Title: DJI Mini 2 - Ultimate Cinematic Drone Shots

Put your fingers in there, and practice every single one of these shots. Any questions at all, drop them in the comments below. Don't flick your sticks, above all. If you did like my film, at the end of this very long film, give it a like. subscribe I'm here to help you guys that's what I'm here for and I'm very happy you're all with me on this wonderful journey that YouTube is anyway let's carry on watching these these are gonna be a lot of fun and it's very very very very long so make a cup of tea get your controller out and watch them is
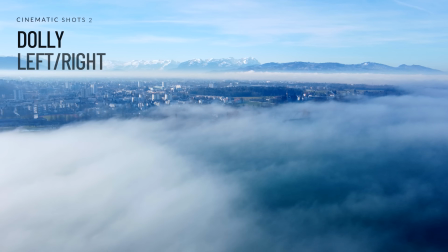[4:40]
this over a minute Dolly left or right this is obviously the Dolly to the right
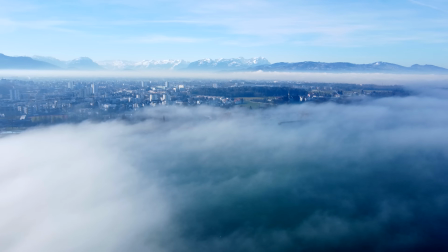[4:47]
A dolly shot is no doubt one of the simplest moves you can pull off.
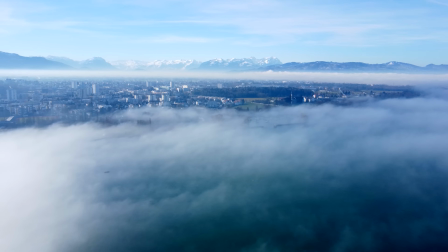[4:52]
I'm lucky I have clouds here because you can see the movement even so far away from the subject which is my city,
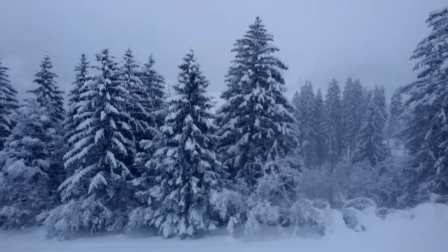[4:59]
but if you get a little bit closer with your dolly the shot becomes a lot more dynamic as you can see right here.
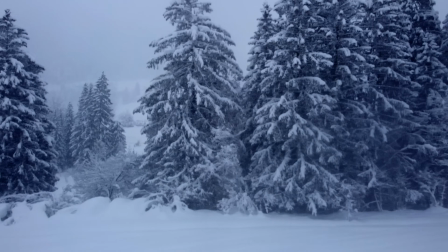[5:06]
So by simply flying left or right you can reveal your subject,
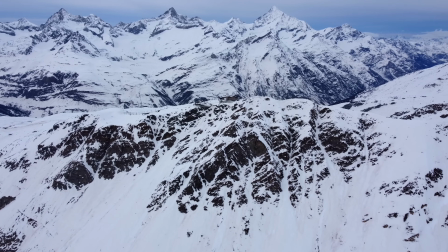[5:11]
you can fly past your subject and you can even fly diagonally like i'm doing here so this is my right stick
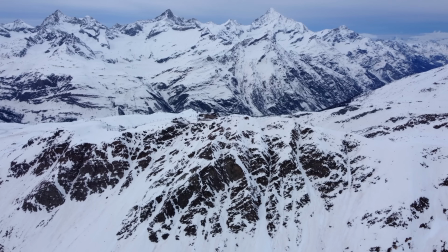[5:18]
in the right hand side corner so i'm flying forward and right at the same time just with my right thumb
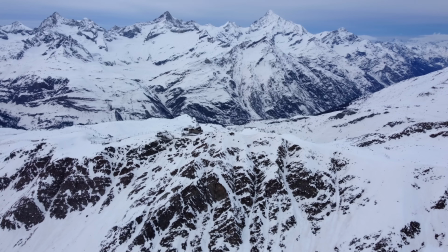[5:26]
it's it's a nice simple shot
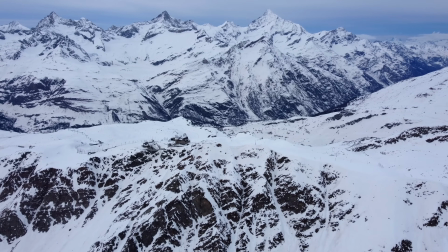[5:30]
try to remember it good thing these birds are here because this
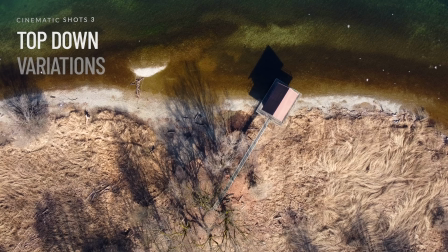[5:35]
is almost a tripod shot without them this shot this top down shot would be boring
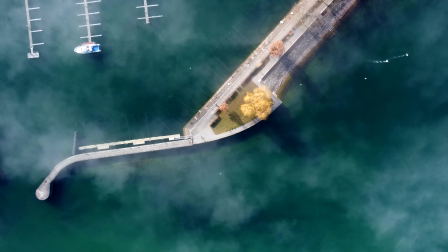[5:41]
You need movement in your frame if you have a top-down shot, otherwise the viewer will just be completely bored by what you're showing them.
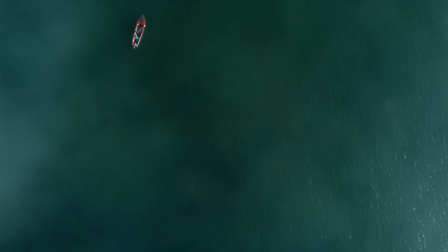[5:50]
If though, you move your stick, for example, this is my right stick moving diagonally left, it creates a very odd frame.
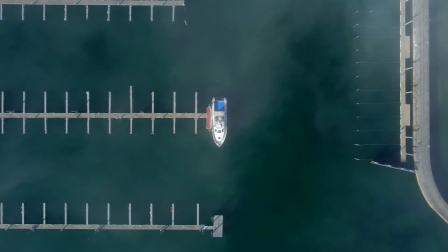[5:59]
This is my right stick moving to the right, and this is my right stick moving to the left.
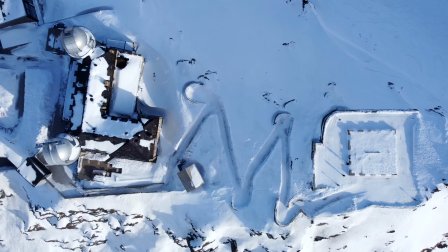[6:05]
So you've got a top-down shot,
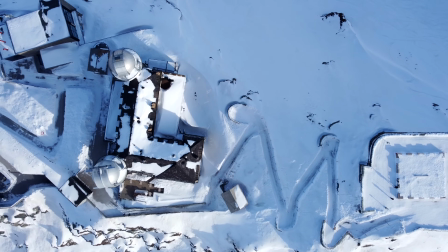[6:06]
but you're moving it's it's quite interesting you can also use your left stick like here and pull down to zoom in
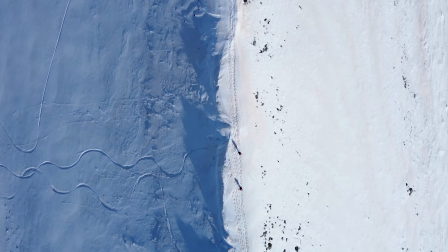[6:14]
so you're getting close to the ground you can add a bit of spin
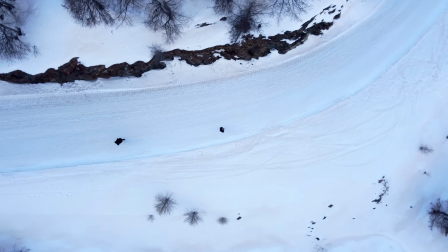[6:18]
so that adds a little bit of uncertainty to the image it's
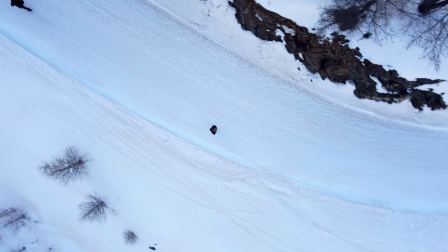[6:23]
very odd weird adding motion to your top
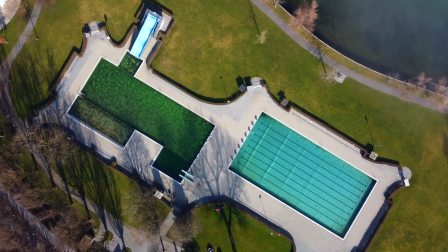[6:28]
down shot like a spin or a dolly left or right will make it a little bit more interesting
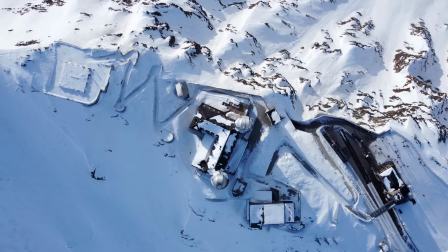[6:32]
if there isn't much going on in your frame like here and
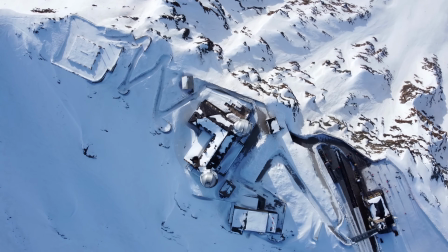[6:37]
it will add that extra kind of level that finesse you're looking for
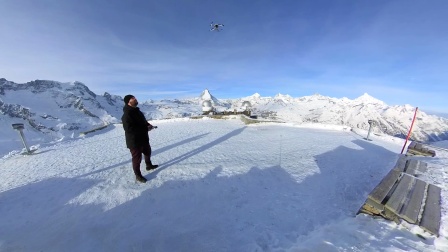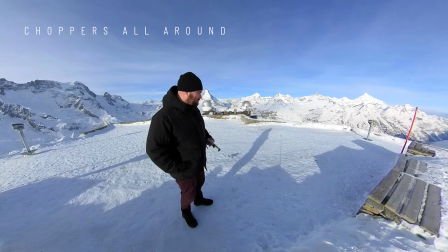[6:47]
right there are like choppers all around i mean can you hear that
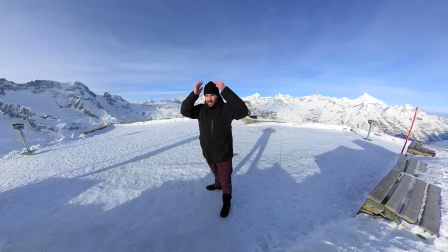[6:57]
valleys and you have no idea where they are so it's a little bit
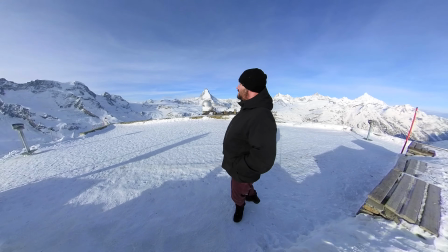[7:03]
but today's yeah can you guys see that oh Oh shit, oh my gosh,
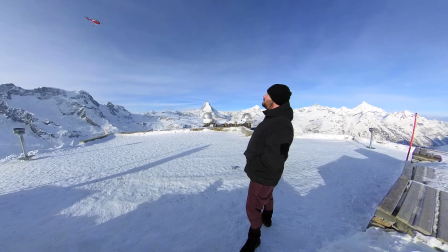[7:11]
holy f**k.
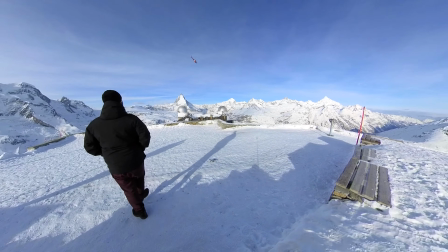Now I had my drone in the air about that height about one minute ago. And yeah, it's freaky out here, so you gotta be pretty careful. This is a green fly zone, so we are allowed to fly here, especially with the Mavic Mini 2, but yeah.
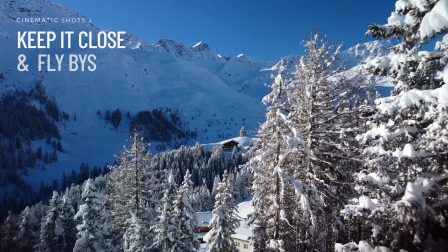[7:44]
I think he did that just to let us know he's here. i love a good flyby and you guys know very well i'm not a google maps
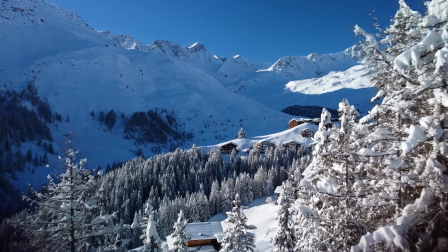[7:53]
pilot i like being down low i like flying through things it's
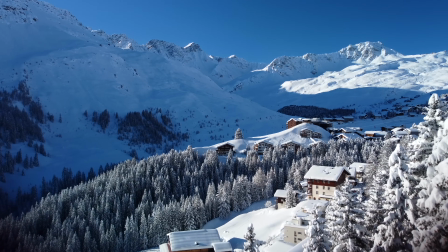[7:58]
the meat in the sandwich it's what binds your shots together showing
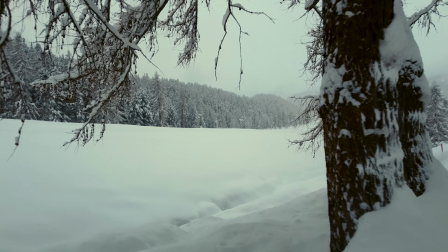[8:04]
the viewer everything close up so flying through a tree being close to the ground
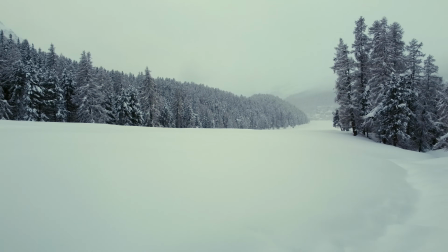[8:10]
that's so important because a lot of us we're 100 meters up in the air 200 meters up in the air but If you show them a shot like this,
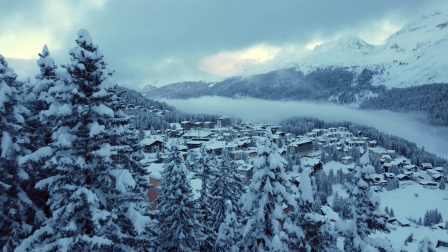[8:18]
we are flying through the trees. They're already close, almost too close. And you're revealing the beautiful cityscape behind it.
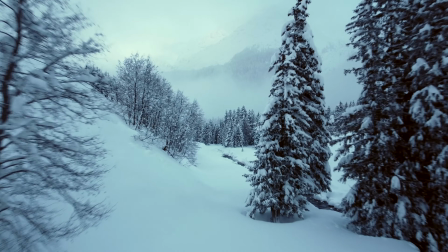[8:26]
Now that's incredible. You're joining two things together. Flying through things is just so dynamic.
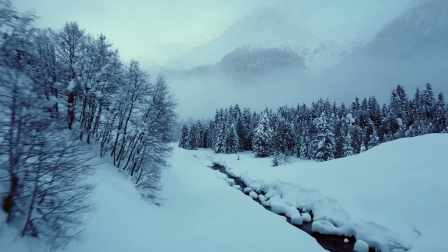[8:34]
You have everything flying by on the right, on the left.
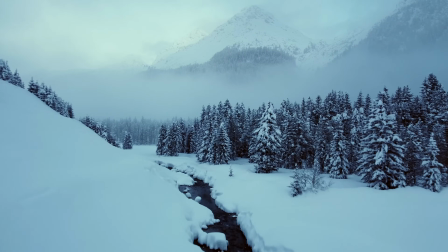[8:38]
It's a lot more interesting than being 500 meters up in the air.
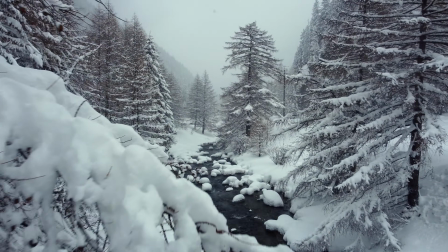[8:44]
and you can also give someone a bit of a heart attack like here i think i might have touched that snow
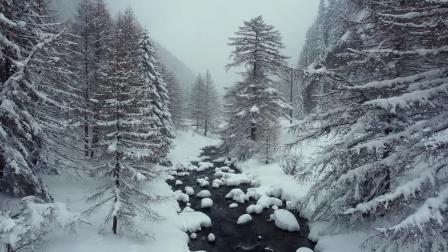[8:49]
flying by it but it's worth it it's it is the meat in the sandwich
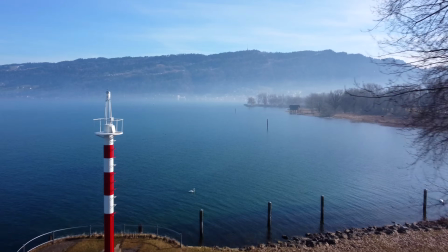[8:55]
this may not be as extremely dangerous as the last few shots but it's still it's simple i'm flying
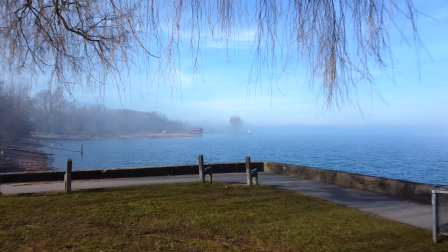[9:01]
through something to give the view an idea of what it looks like down here not just up there
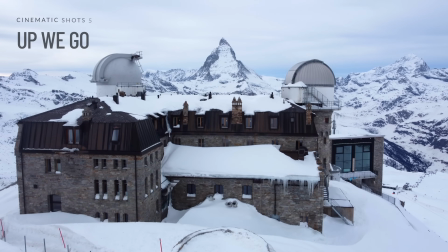[9:08]
And that's what you can use the drone for. Up we go. Let's be honest about this one, a monkey could do it.
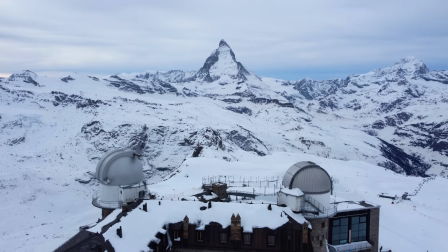[9:15]
On your left stick, press up, tilt, very slowly down.
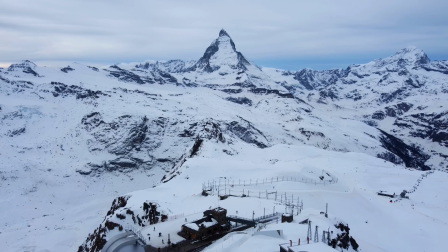[9:22]
As you're going up, you're going to have to tilt a little bit to keep the horizon level. I'm just going to show you one because it's simple.
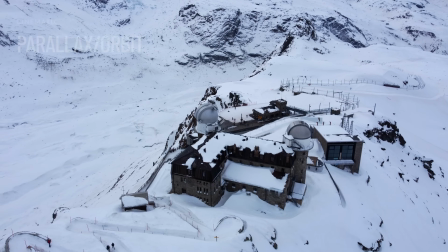[9:28]
Let's move on to the next. This is the parallax orbit reveal.
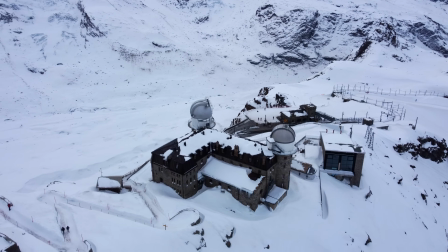[9:35]
It's a classic Hollywood shot you'd probably need a helicopter for,
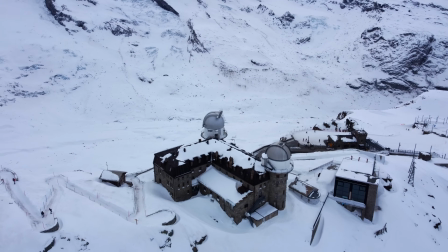[9:39]
but we're gonna do it with the DJI Mini 2 in 30 mile an hour winds.
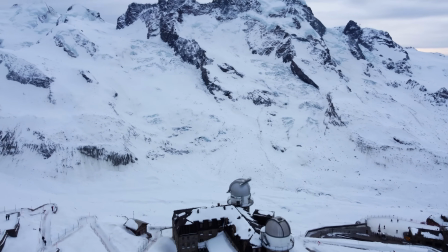[9:48]
Looking down at the hotel, we're spinning around it like a madman,
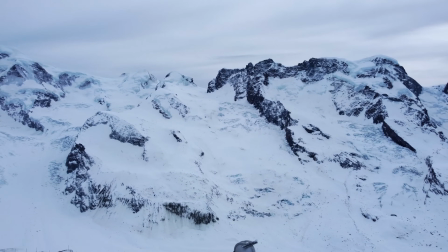[9:52]
tilting up at the same time to reveal the beautiful mountainscape behind it covered in ice.
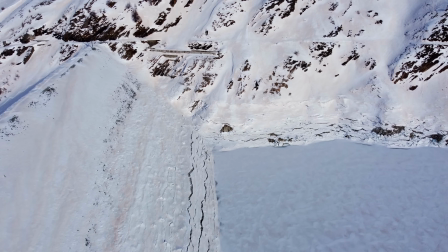[9:59]
frozen solid the orbit reveal with a tilt-up is something
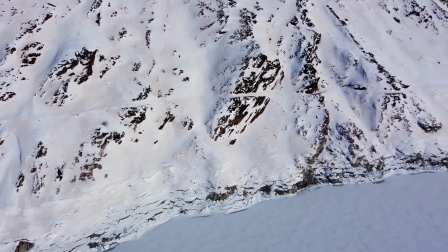[10:05]
stunning because we see the ground below we spin around and we see the sky
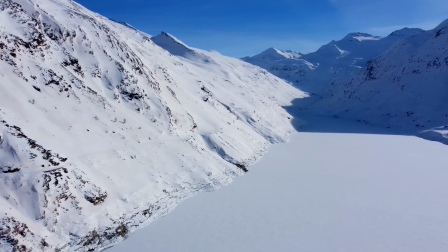[10:11]
above it's amazing the hardest bit is smoothing out at the very end especially
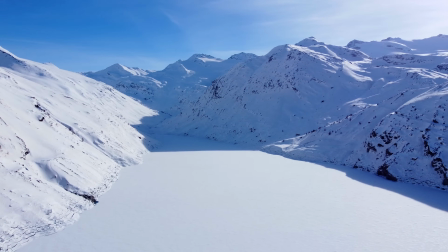[10:17]
when your fingers are frozen solid oh wow the way i do it is i
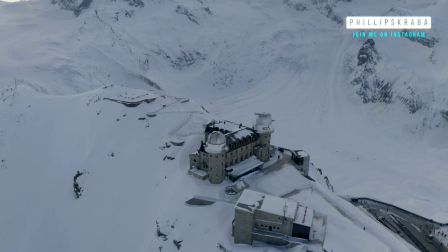[10:23]
pull back
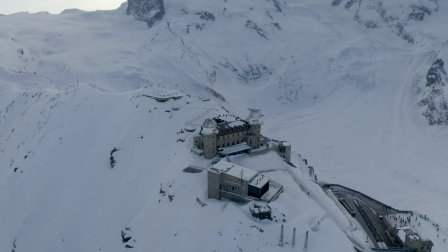[10:24]
on the right stick a little bit a little bit to the right my left stick I'm pulling to the left a tiny bit
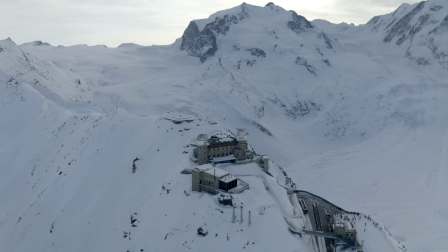[10:33]
just to keep that hotel in the middle as I'm orbiting and
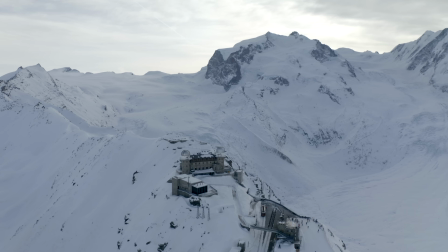[10:38]
I'm tilting up as you can see but not too much so I don't cut the bottom
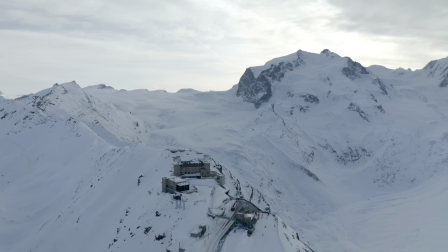[10:43]
of the hotel off once you've mastered this shot you're basically king of the skies king of the skies
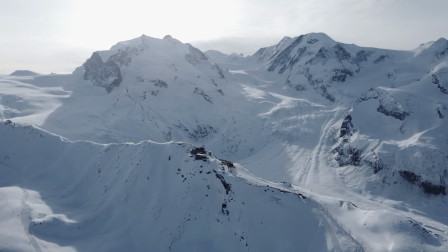[10:50]
so let's reverse this mofo a parallax
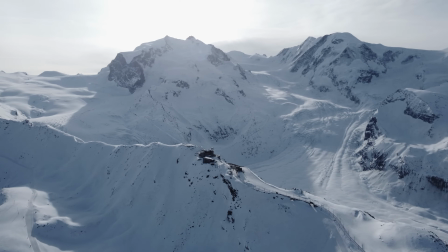[10:55]
orbit reveal backwards i have the stunning mountainscape in the background the hotel in
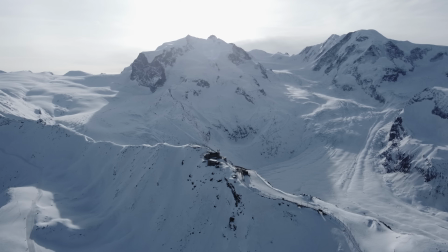[11:01]
the middle my right stick is very very strongly stuck in the right hand side
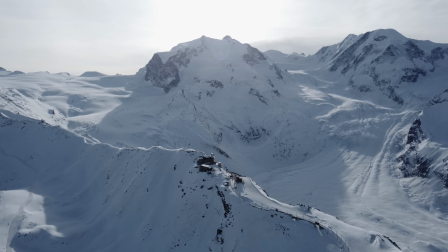[11:08]
top right hand side corner My left stick is holding left and down a little as I am descending,
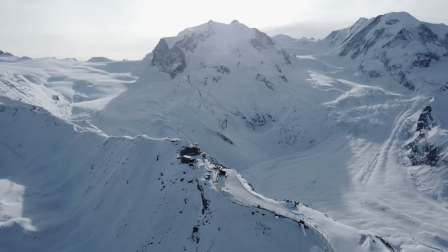[11:17]
getting lower and lower, and trying to keep the hotel in the frame.
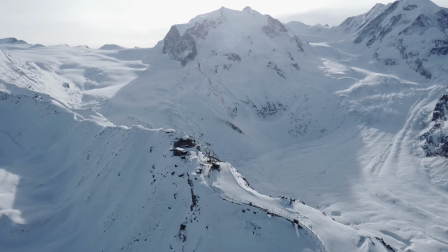[11:21]
I'm also tilting down ever so much, just a tiny, tiny, tiny bit.
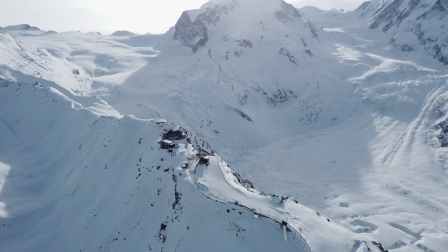[11:28]
And this shot wasn't easy. 3,400 meters in the sky,
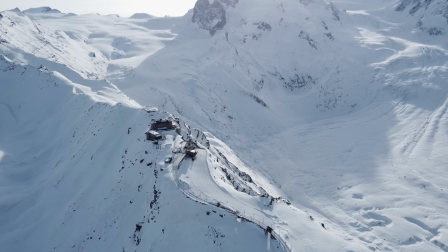[11:33]
60 mile an hour gusts, 40 mile an hour winds this was a normal mode as sports mode was hiding my gimbal every two seconds
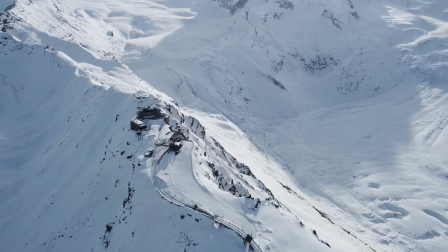[11:42]
this was a battle this was a serious battle between me the mini
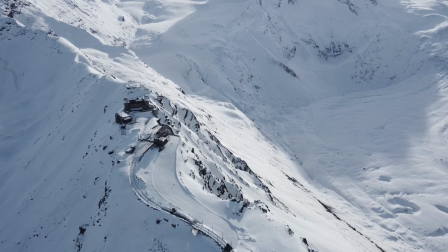[11:47]
and this shot but i really wanted it this was the
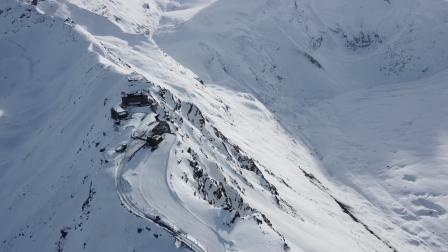[11:52]
third try and i feel i feel i nailed it
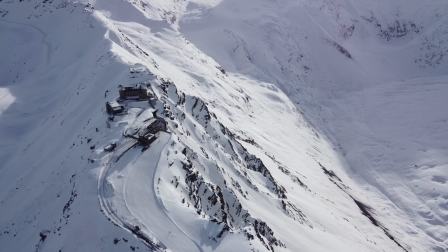[11:57]
i did king of the skies